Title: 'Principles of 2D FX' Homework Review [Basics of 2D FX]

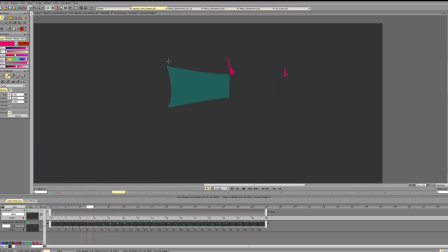[12:31]
connect with anything on the previous frame and on the next frame. So we need some indication of where it went, either a particle, a hole here, or something just to connect the animation so it doesn't just appear and disappear out of nowhere.
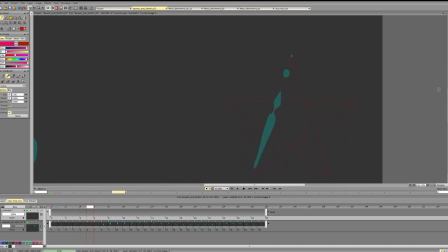[12:51]
We could do that with more frames, but with current amount of frames we need some indication since it's just 2 frames. Right here again we can work a bit on the shapes. If we are going for a smooth rounded look, we can round it up a bit.
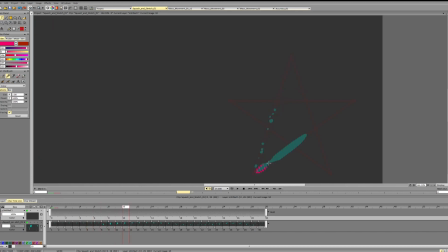[13:10]
If we're going for this kind of thing, we can use it on the leading edge and reserve more rounded shapes to the particles since they are slowing down.
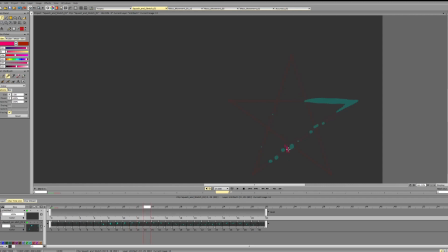[13:24]
And again we can work a bit on symmetry and not dividing particles right in the middle. So right here you can see that all these particles are kind of the same size.
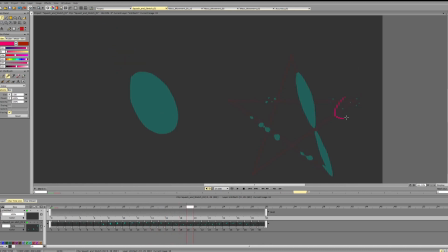[13:37]
And this happens here as well. So everything kind of falls into the same size. Aside from that, it's pretty nice animation.
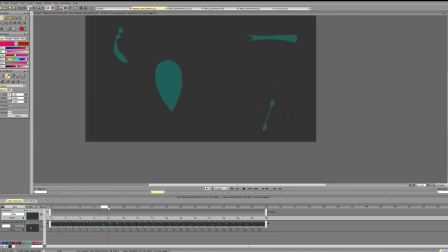[13:50]
Next up, after that, what do we have?
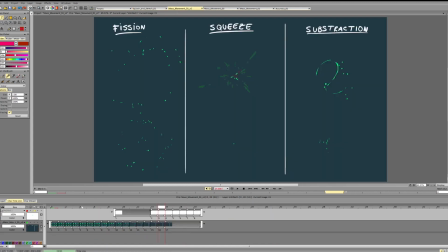[13:56]
We have these animations. So I like these animations quite a lot. I like the concept. I like the overall motion. So let's talk a bit about the design of the motion and stuff like that.
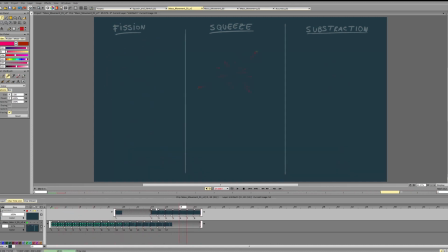[14:15]
So for this one, we've got quite fast acceleration into the distance, so it decreases in size quite fast,
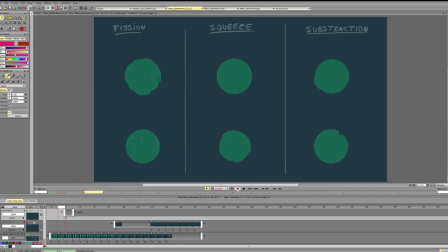[14:31]
and this small spark works, but it doesn't really complement the motion. So the motion is quite fast, and so we can go way bigger and make it more dramatic, and it will work quite well.
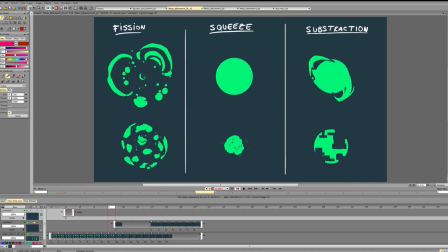[14:47]
Why does this work quite well, and why does the small spark doesn't work that well?
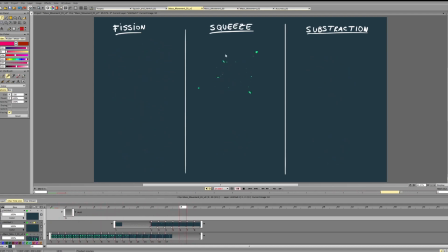[14:53]
Well, it's because we are decreasing a very large mass and we are decreasing its size quite fast. So we get fast motion, big mass. So because of that, we have a very good anticipation,
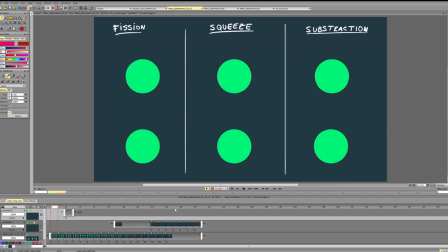[15:10]
and this anticipation will work well with a bigger spark because we're decreasing this mass this big
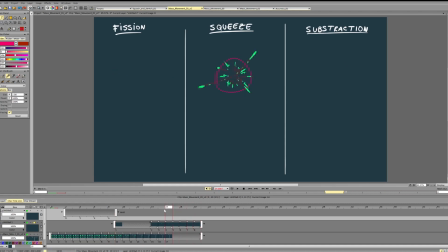[15:20]
quite fast, so we can easily get away with a spark or spark explosion or something like that, similar to this mass or even a bit bigger. So something small will work, but it won't complement the motion since it's quite fast,
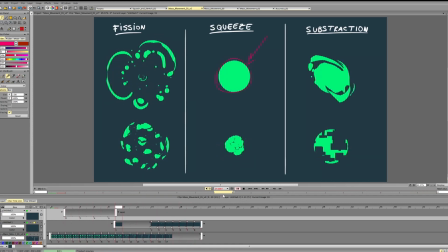[15:38]
and something much bigger will work better here.
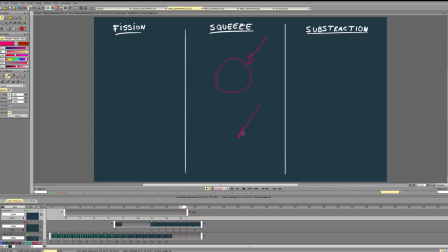[15:44]
For the next animation, for this animation, I like the concept and I like the motion.
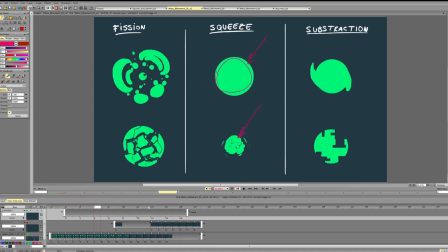[15:51]
One thing that we can do here to improve it is that, you see, you're decreasing its size from this frame to this frame, then we have a slowdown and rotation, and then you just keep decreasing its size.
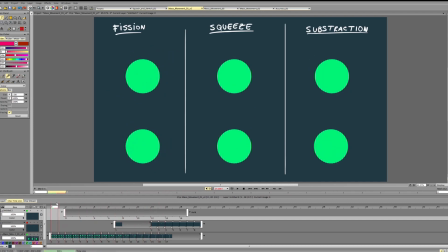[16:09]
So we have the same type of motion, but we have a slow kind of stop in the middle,
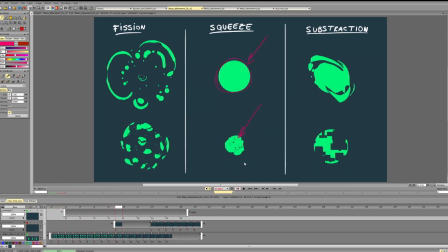[16:18]
and this stop is quite nice if we add a different kind of motion. So if we're interrupting the same kind of motion, especially in this case, it will be okay, but it doesn't add a lot of interesting stuff to the animation, doesn't enhance the animation.